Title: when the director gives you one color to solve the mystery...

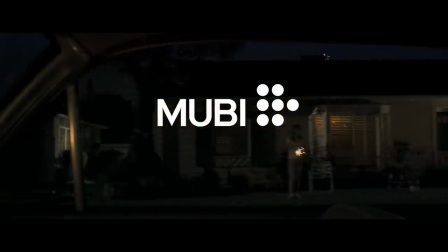0s
This video is brought to you by MUBI, a curated streaming service showcasing exceptional films from all over the world.
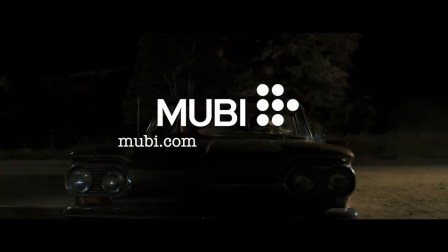6s
Get an entire month free right now by going to MUBI.com slash entertaintheelk.
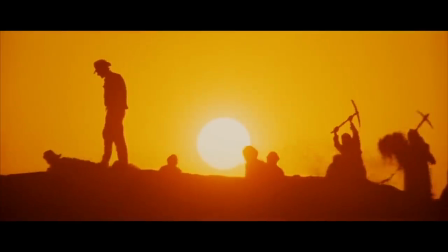16s
You don't often see yellow in film. Compared to the other primary colors, red and blue, yellow is underrepresented,
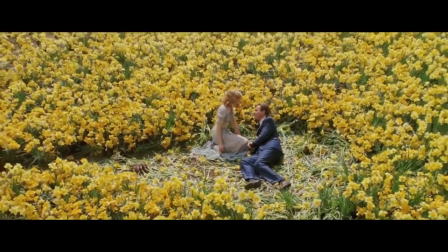24s
which is strange because yellow can be a bright, happy color, a symbol of optimism and hope.
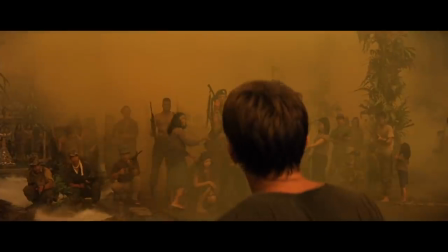30s
Just think of the Yellow Brick Road from The Wizard of Oz. But more often than not, yellow usually carries a negative connotation.
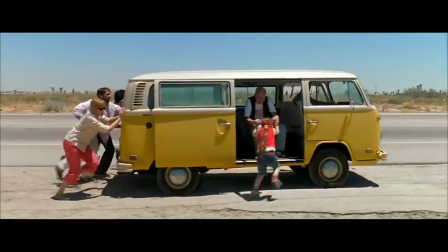37s
Film theorist Paul Coates suggests that yellow is more often associated with barren landscapes than warm, pleasant beaches, and is easy to see why.
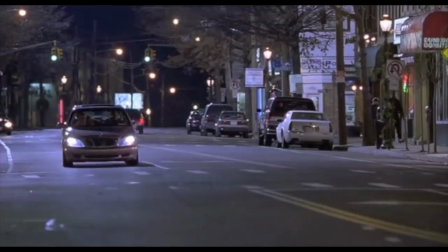47s
Yellow is a warning. The color of caution on a stoplight. The color of toxic waste, disease, and urine.
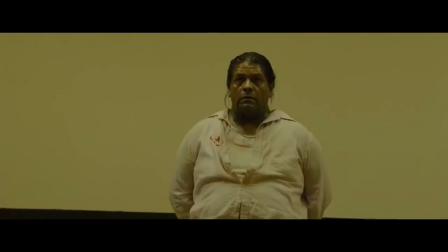54s
If someone or something is cast in a yellow glow, they look sickly.
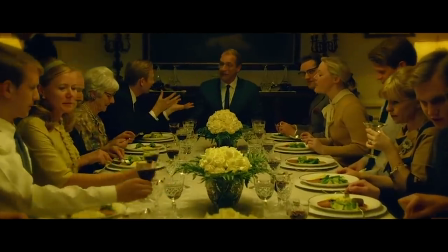58s
For this reason, many filmmakers shy away from using the color yellow in their films, but not David Fincher.
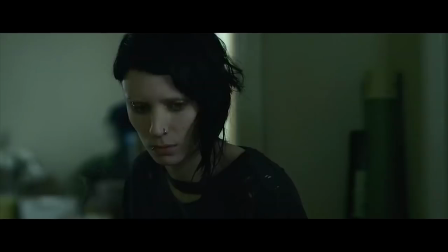65s
Fincher is known for his distinctive color palettes, with worlds often drenched in greens and blues.
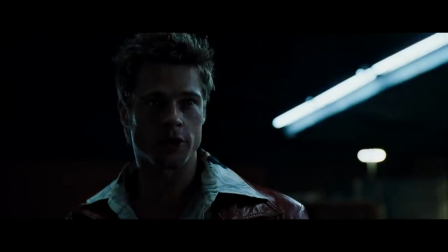70s
He rarely uses conventional color grading, actively hating the way it can leave faces looking happy and healthy with this fictional pink hue.
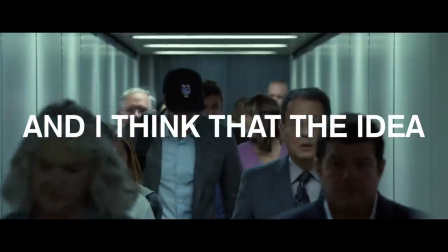79s I think it sucks, and I think that the idea of pink, healthy,
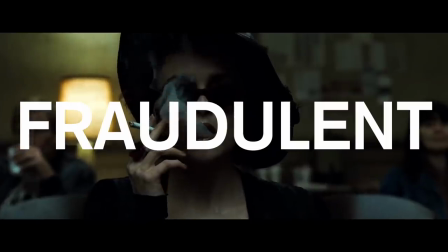84s happy people is fraudulent and needs to be destroyed.
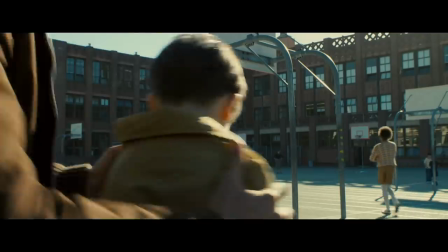91s
Fincher uses color as a storytelling device, and this is particularly evident in his 2007 film Zodiac. Zodiac recounts the real-life investigation of the Zodiac Killer, a serial killer who murdered several people around the San Francisco Bay Area in the late 60s.
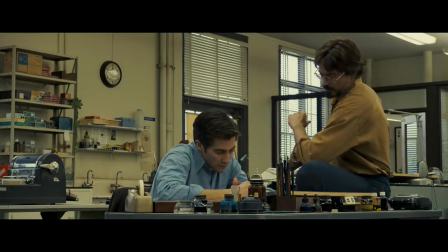107s
Following cartoonist Robert Graysmith, the film itself obsessively tracks the facts of the case and recreates crime scenes.
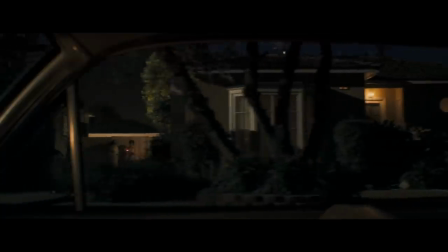115s
To fully understand the character's interest in the case, the audience must be fully immersed within the world of the Zodiac Killer.
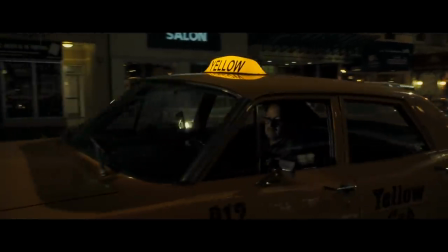122s
This is, in part, achieved by creating an extremely detailed and accurate 1960s San Francisco,
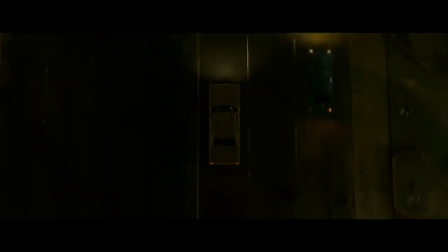128s
from the architecture, to the costumes, to the music.
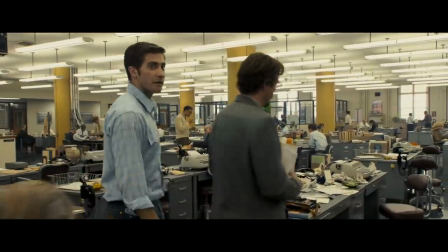131s
This is then manifested in the dominance of yellow within the world of Zodiac, recalling 1960s and 70s cinema aesthetics.
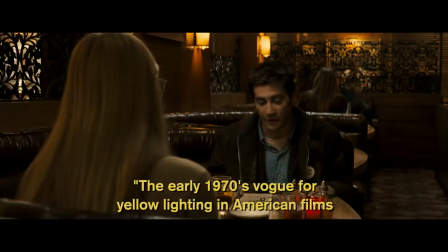139s
Paul Coates suggests that the early 1970s vogue for yellow lighting in
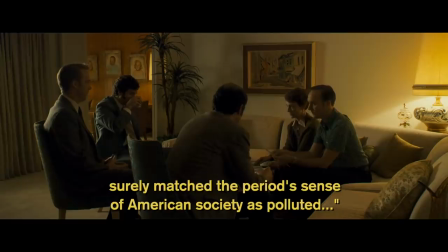144s
American films surely matched the period's sense of American society as polluted.
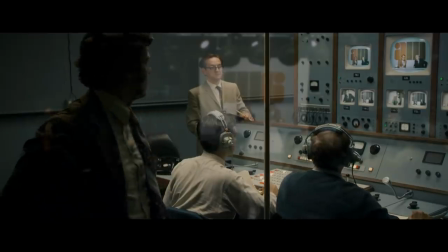149s
This intense fixation on historical accuracy is not just for aesthetics. A key theme of Zodiac is the search for truth.
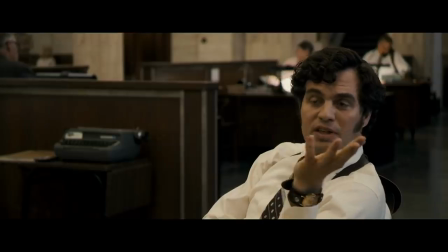156s
As Avery, Gray Smith, and Toski comb through police files and code ciphers,
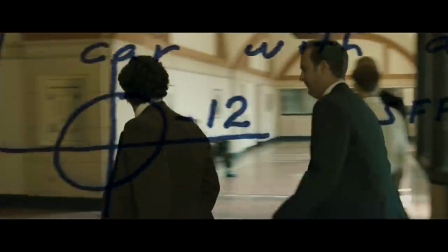162s
so too has Fincher and his team meticulously studied the Zodiac killer to create a seemingly accurate version of the case.
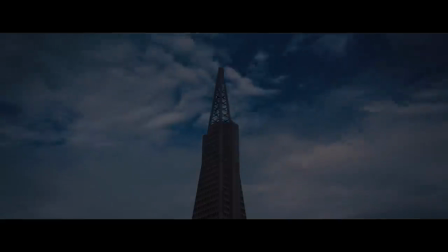168s
Since San Francisco had obviously changed in the decades since the murders took place, CGI was deployed to recreate locations lost in time.
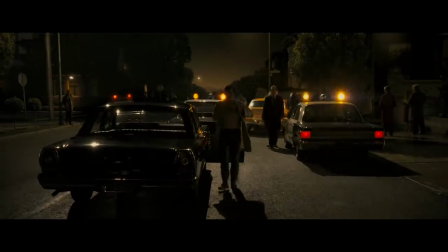177s
In his article, Deciphering the Indecipherable, Procedure as Art in Fincher's Zodiac,
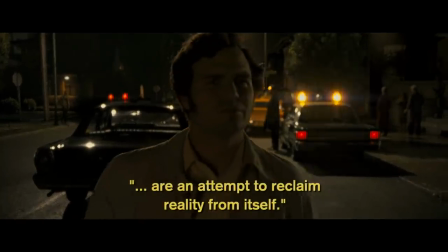182s
Mike Miley suggests that these effects are an attempt to reclaim reality from itself.
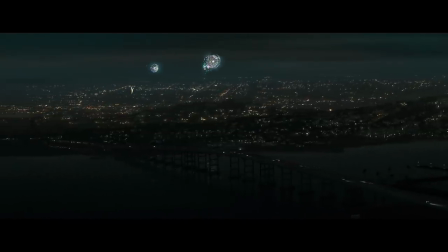188s
Time marches on, but the film can reverse-engineer the damages, and therefore hope to uncover the truth of the case.
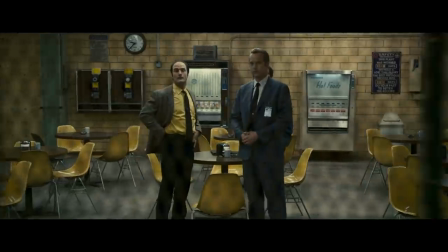195s
Beyond 1970s realism, the dominance of yellow and Zodiac serves another, more symbolic purpose.
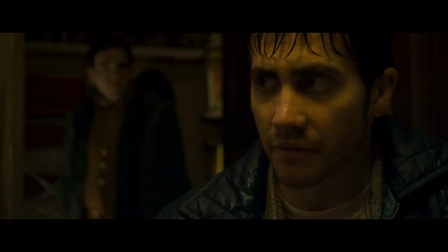202s
The yellow-centric color grading creates a murky, ambiguous atmosphere throughout the film.
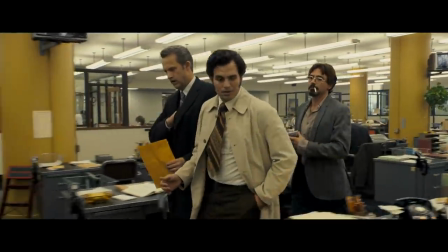207s
If yellow is associated with death and toxicity, then it's fitting that it becomes symbolic of the Zodiac Killer.
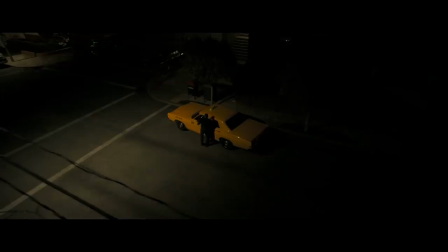214s
Perhaps this is a natural connection, as the murders that connect both Toski and Graysmith directly to the case are associated with traditionally yellow vehicles.
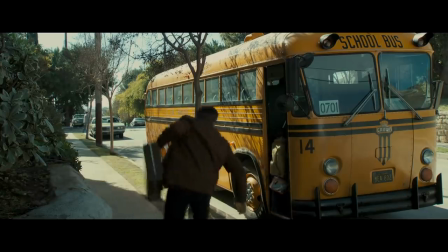223s
Toski investigates a murder around a taxi cab, and the Zodiac Killer targets a yellow school bus, indirectly threatening Graysmith's son.
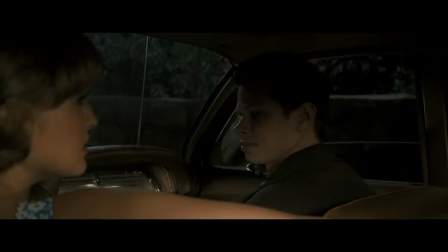231s
Yellow is a reoccurring motif during the on-screen murders. In the opening, victim Mike Mageau wears a yellow sweatshirt.
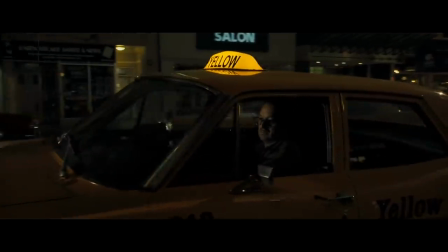238s
The murder of Paul Stein takes place in the aforementioned yellow taxi,
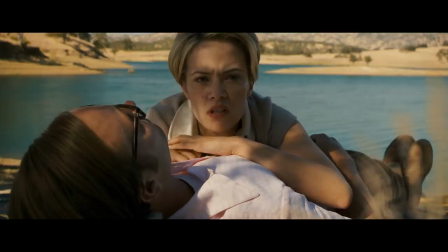242s
and the Berryessa killings take place in a primarily yellow environment, the black-clad killer framed by the yellowing grass.
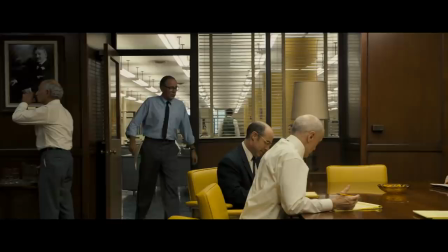250s
The killer's presence is clearly felt within the offices of the Chronicle, where his letters arrive, and where both Graysmith and Avery work.
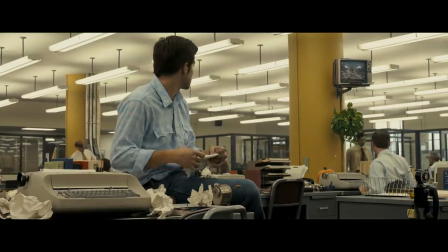258s
Big yellow pillars loom in the background of conversations, showing how the Zodiac Killer is in the back of everyone's mind.
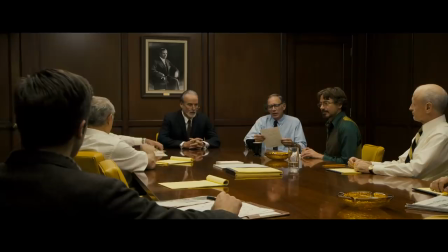264s
The chairs of the meeting room, where the letters are discussed, are the same bright shade.
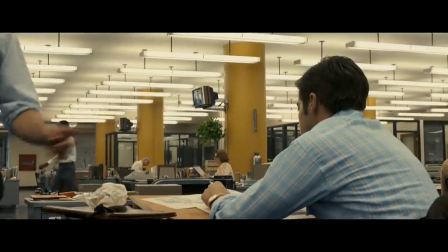269s
This bright yellow links the Zodiac Killer's crime scenes to the locations of the investigative reporting.
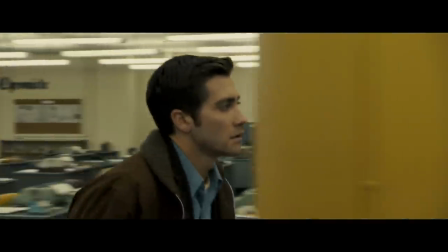274s
He may not be physically present, but he is keenly felt throughout the Chronicle.
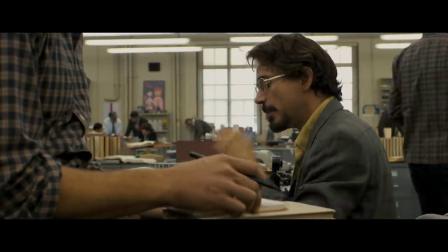279s
The character's clothes also indicate an interest or fixation with the Zodiac Killer.
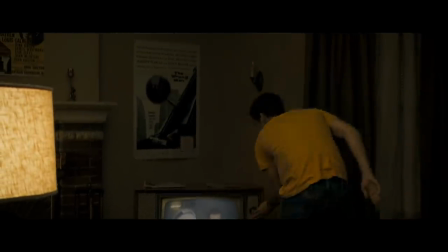284s
Yellow consistently crops up in the wardrobe of those currently investigating the case.
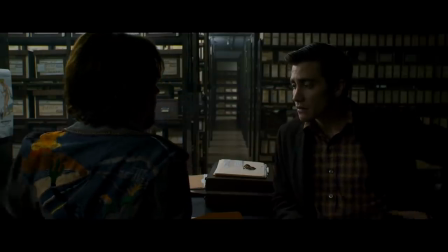289s
Graysmith wears a blue and yellow checkered shirt as he begins to take a more active interest in the case.
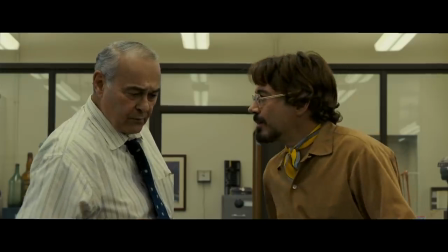294s
And Avery wears mustard yellow shirts and yellow cravats at the height of his interest.
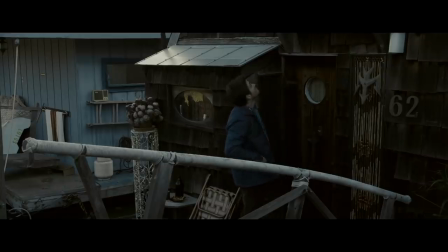299s
As he leaves the newspaper and the case due to his growing addiction and paranoia,
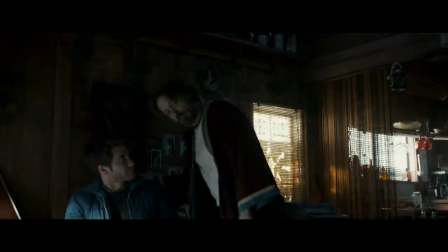304s
Avery switches to a red dressing gown, yellow notably diminished. Yellow and the Zodiac Killer are intertwined, but as the film continues,
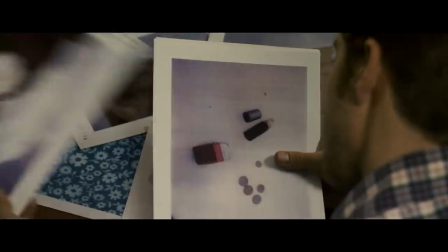313s
Yellow becomes less a marker of the killer themselves and more of an obsession with the killer.
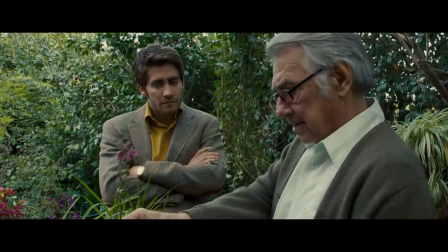318s
After the four-year time jump, the Zodiac Killer has left the headlines and the public eye,
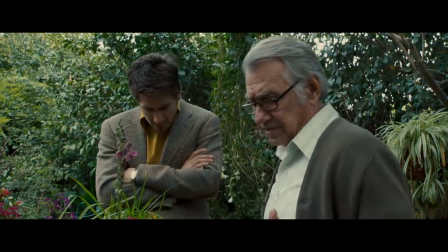323s
the world moves on, and Yellow is no longer a dominant presence. The big yellow pillars of the Chronicle building turn to a bright shade of blue.
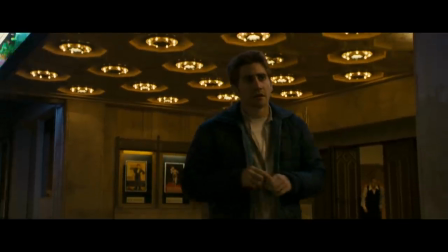332s
Graysmith, however, is still dressed in yellow. His obsession has increased, swallowing him up until he stands out against the rest of his environment.
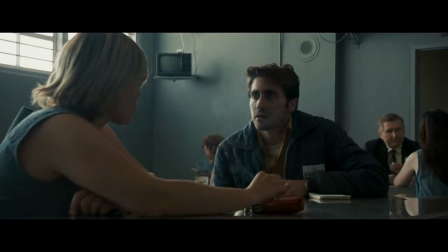340s
He's at odds with the rest of the world around him because of his lingering interest in Zodiac Killer, an interest that consumes him and alienates him from the rest of his family.
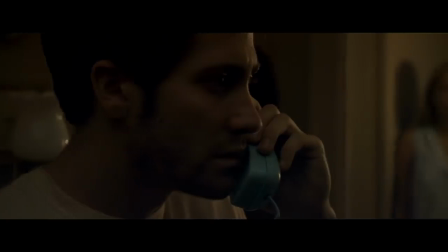350s
As Graysmith's obsession grows, he views much of his world through the lens of the Zodiac Killer.
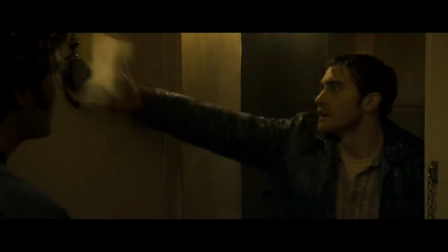355s
Potential suspects are framed within yellow surroundings.
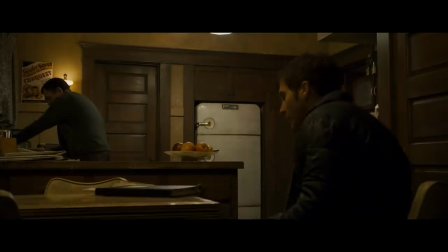358s
As Graysmith investigates Bob Vaughn's home, the location is marked by yellow walls and dark yellowish light, reducing the frame to a limited number of colors.
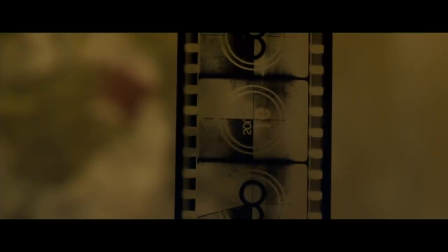368s
This not only ramps up the tension, but also illustrates how Graysmith's paranoia and obsession colors his perception of his interactions.
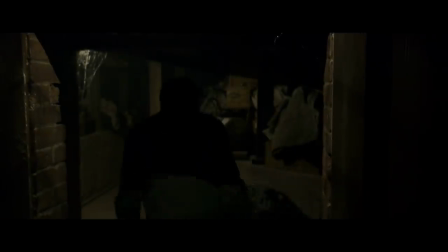376s
The proliferation of dark yellow during the encounter indicates not that Vaughn is the Zodiac Killer,
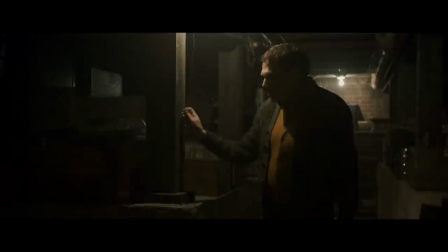381s
but rather that Graysmith's obsession with the Zodiac Killer leads him to projecting his own paranoias onto potential suspects.
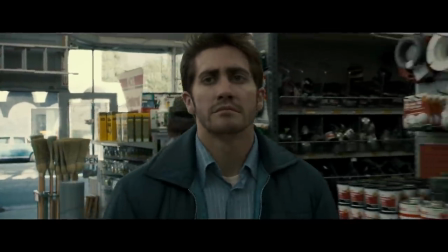389s
This is complicated by the last appearance of main suspect Lee, who is seen by Graysmith in a hardware store wearing a yellow vest.
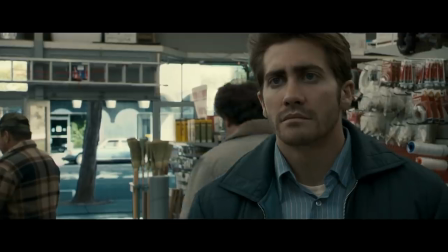397s
Does this suggest confirmation that Lee is the Zodiac Killer?
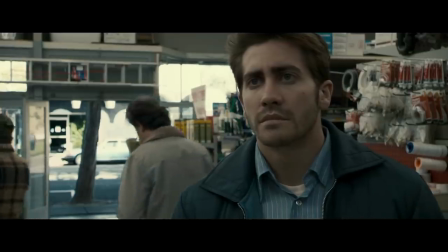401s
Or is this more projection by Graysmith, symbolic of his own obsessions rather than any sort of truth?
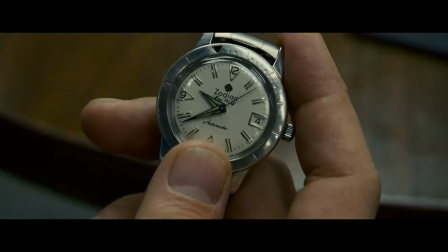408s
Zodiac does not give a clear answer, And perhaps that's the point. There are no clear answers or definitive solutions.
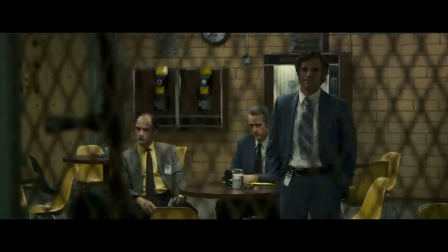415s
There is no undeniable truth that Lee is or isn't the Zodiac Killer.
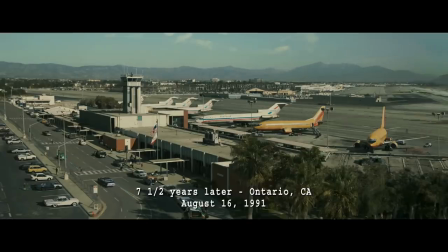420s
After the final time jump to 1991, yellow is now basically removed from the entire frame.
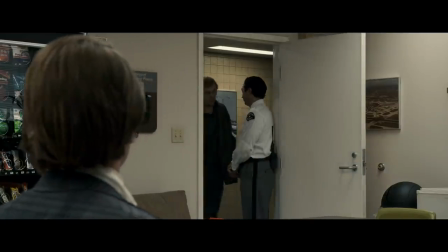426s
In the airport break room, the chairs are red, orange, green, blue, but not yellow.
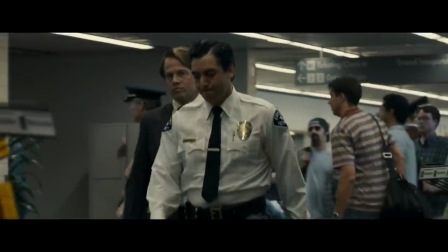432s
In the end, the only thing prominently yellow is the now-published Zodiac book by Graysmith.
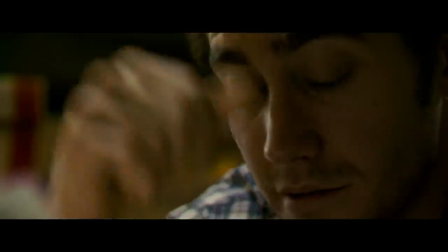439s
Zodiac is a film about obsession and a search for the truth.
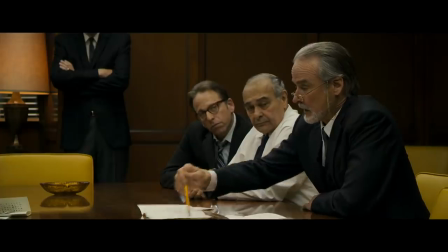442s
It does not provide answers or satisfaction But instead its search for truth reveals a deeper solution.